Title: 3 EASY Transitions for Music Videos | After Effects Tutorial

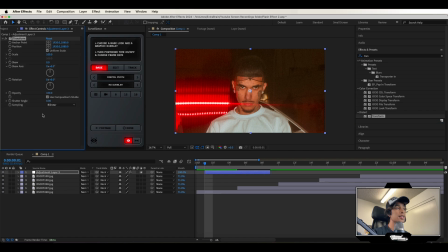First, we're going to search for a transform effect in our effects, drag it to your adjustment layer, hit a position keyframe at the very beginning. By the way, let's just hit the drop down on the effects and transform so you can see it in our timeline. I'm going to go to the very end, and then I'm going to also hit another keyframe on the position.
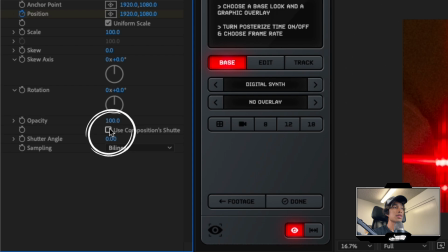Very, very important, by the way, before we do anything else, make sure you unclick the use composition shutter angle and turn up the shutter angle to like 200 to 360.
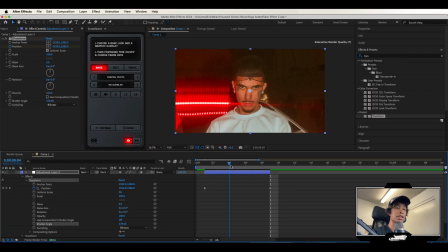And what that basically does is creates camera shake. The higher the shutter angle is, the more camera shake you have. Now, right between the cut of the clips, this is the very important part, okay? What you're gonna do is right before it cuts to the next frame, that frame before it, we're going to just move our position,
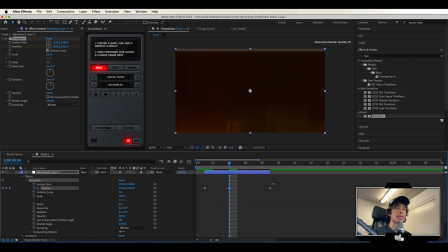like keyframe up a crap ton until it goes like all the way to the edge of the image right there. That's why we're zooming in a lot, by the way, just so you have extra space to play with. So you see it's gonna go like up crazy. We have a bunch of motion blur and all that cool stuff. Now, this is my fun little trick that I like to use for my camera shakes whenever I'm doing like swipes. Nobody ever really talks about this. I think it's an underrated method.
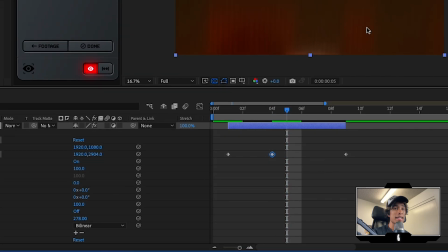I'm gonna go one frame after until it, when it cuts to the next frame, and then I'm just going to decrease the scale actually.
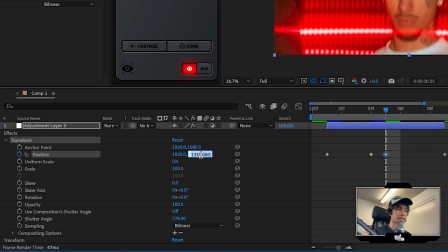So I'm just like decreasing the scale a crap ton. Let's actually just type in it like 400, let's say, maybe even lower.
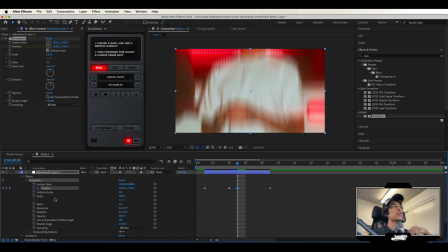So what I'm basically doing is after, like in between one frame, we're going from the transition from moving at the top of the image all the way to the bottom. So basically the camera shake looks like it's continuously moving up.
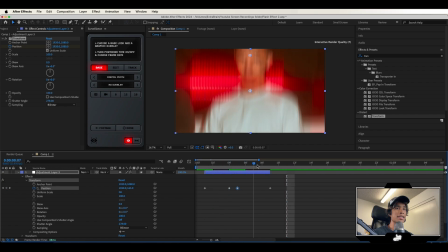And now if we play that out, boom, we have this camera shake transition that continuously moves up when it cuts between the frame,
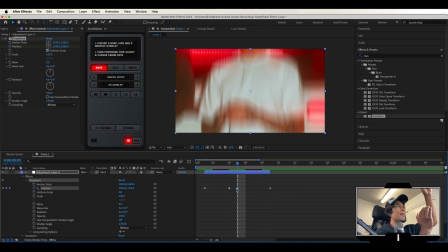but it's basically the position moving from the top all the way to the bottom of the image within one frame,
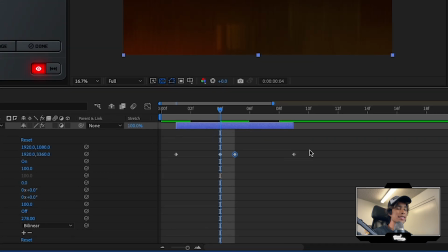but you can't see it because obviously it's one frame. Now what I'm gonna do, of course, is just keyframe it and make it smooth, add some Bezier keyframes.
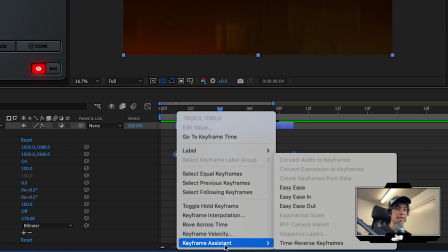I'm gonna right click all these keyframes, hit keyframe assistant, and let's do easy ease.
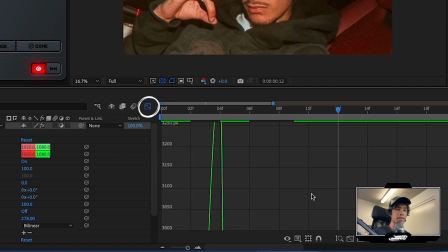Yeah, I'm actually gonna hit the graph editor and just make sure that these are also easy ease, really smooth looking.
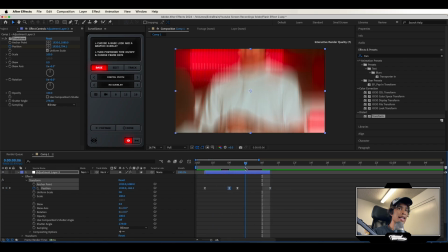And boom, now if we play that out, we have that nice camera shake slide effect and just swipes up and cuts to the next frame.
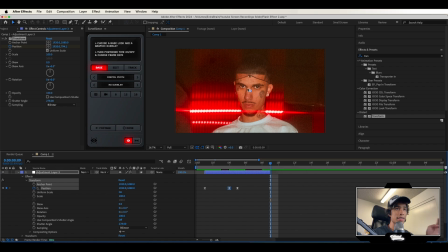Really cool looking. And because it's so fast, you can still lock onto his like eyes right there, which are like all locked in on the same frame.
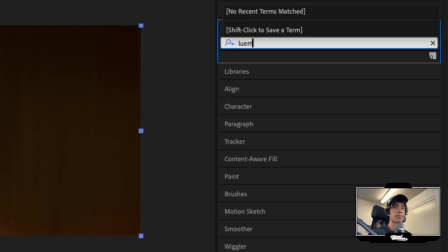So it's really cool. Lastly, I'm gonna go to my effects and transitions. I'm gonna search for a Lumetri color effect, and I'm gonna apply that to our adjustment layer as well.
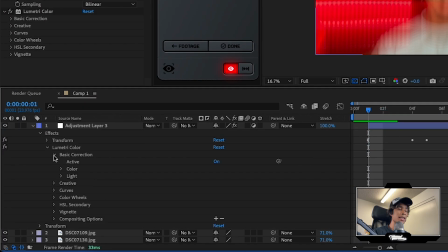And we're gonna hit the drop down on the Lumetri color, hit the drop down on basic correction, and then hit the drop down on light.
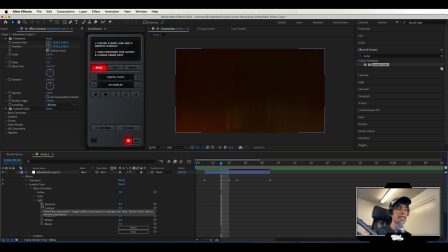And then what we're gonna do is we're gonna go two frames before it cuts in between the next frame. We're gonna hit a keyframe of the exposure at zero.
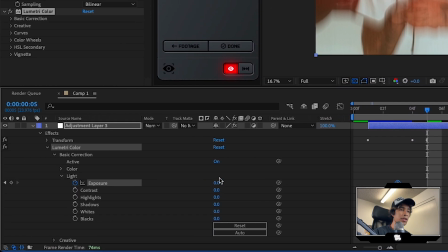And then right when it cuts to the next frame, we're gonna crank up that exposure. Let's do like three.
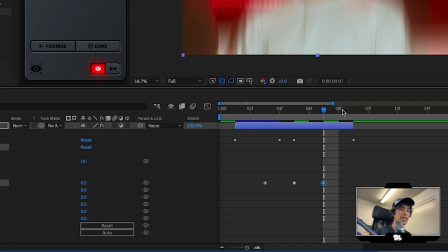And then two frames after that, we're gonna turn the exposure back down to zero. Now we have like a cool flash effect in between our camera shake.
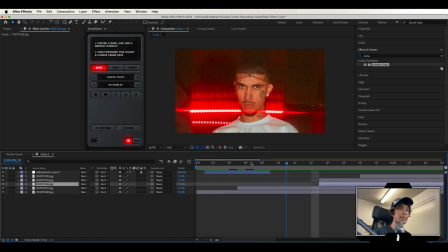Really cool looking, really simple to recreate as well.
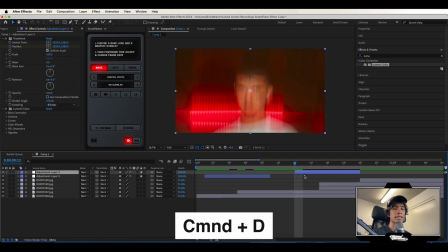And now that you have that adjustment layer, all you have to do is hit Command D to duplicate it and just repeat that process with all the rest of the clips on your timeline right there.
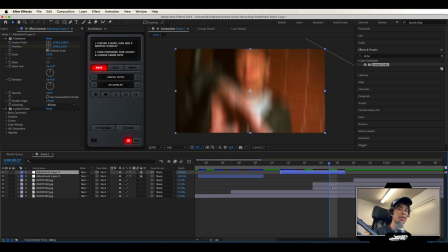And with that, that's how you can create a very simple camera shake transition effect. Here's the final effect.
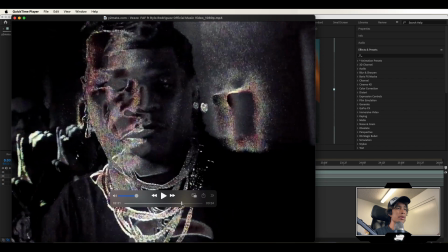The next effect we're gonna be creating is this really weird, trippy looking glitch synth effect.
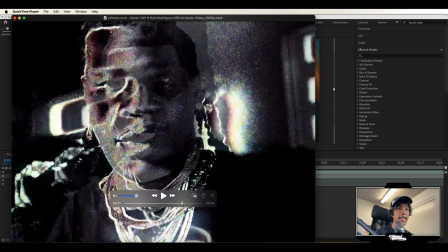And this is like hard threshold effect. It's a really simple, fast cut. And that's why it's a transition, because you don't wanna apply this to your entire video.
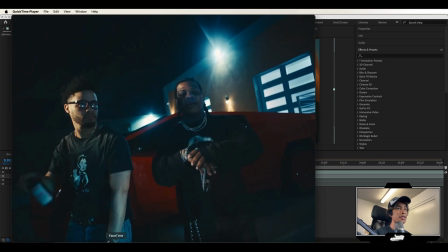It just looks absolutely horrendous. But if you play it in a music video and then use it as a very brief transition like this, it looks really cool.
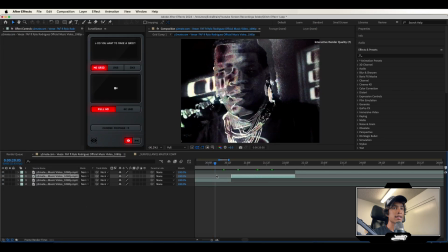Let's teach you how to create that. So this is the effect right here in the music video, and let's do it for the next frame.
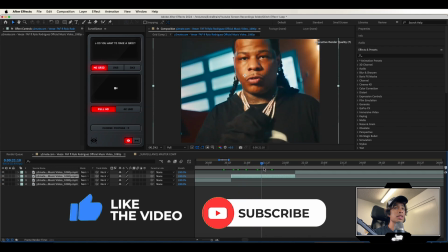So the first thing I did before was I actually stabilized the motion of the video clip. This is actually really simple to do.
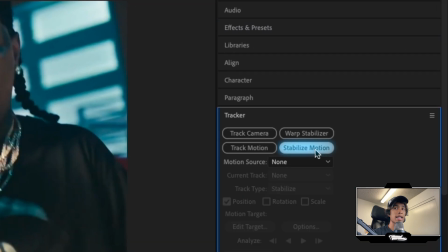All you have to do is hit your tracker and then hit stabilize motion,
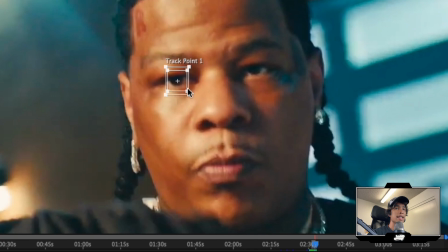and then you just basically select a point throughout the entire frame that is visible and hit the play button and apply.
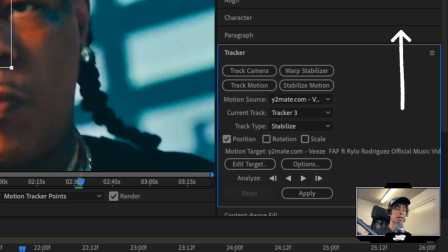Very, very simple. If you don't know how to track, we also have another tutorial right here which teaches you how to track, but I'm gonna skip over the tracking part so we can save some time.
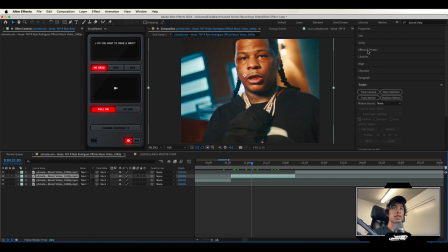Anyways, let's go ahead and apply the effect now. So what I'm gonna do first is I'm gonna go to my effects and presets, and we have to create everything in black and white, obviously.
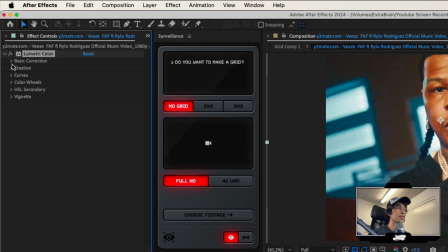So we're applying Lumetri color to the layer, and then I'm just going to hit the drop down on basic correction, turn the saturation down to zero.
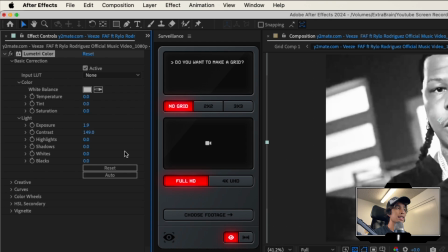Let's turn the exposure up a little bit and contrast up, and then shadows down a bit.
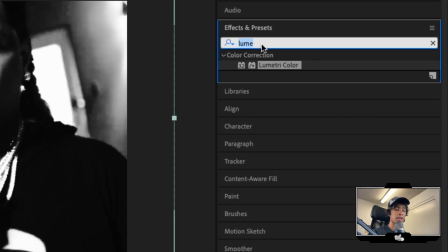So we have a really harsh black and white right now, looking kind of cool. Next, what we're gonna do is we're gonna apply a noise just so that we can have some like film grainish texture to it.
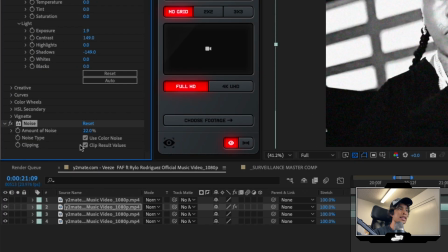I'm gonna turn up that amount to like 23 and uncheck use color noise. Very important.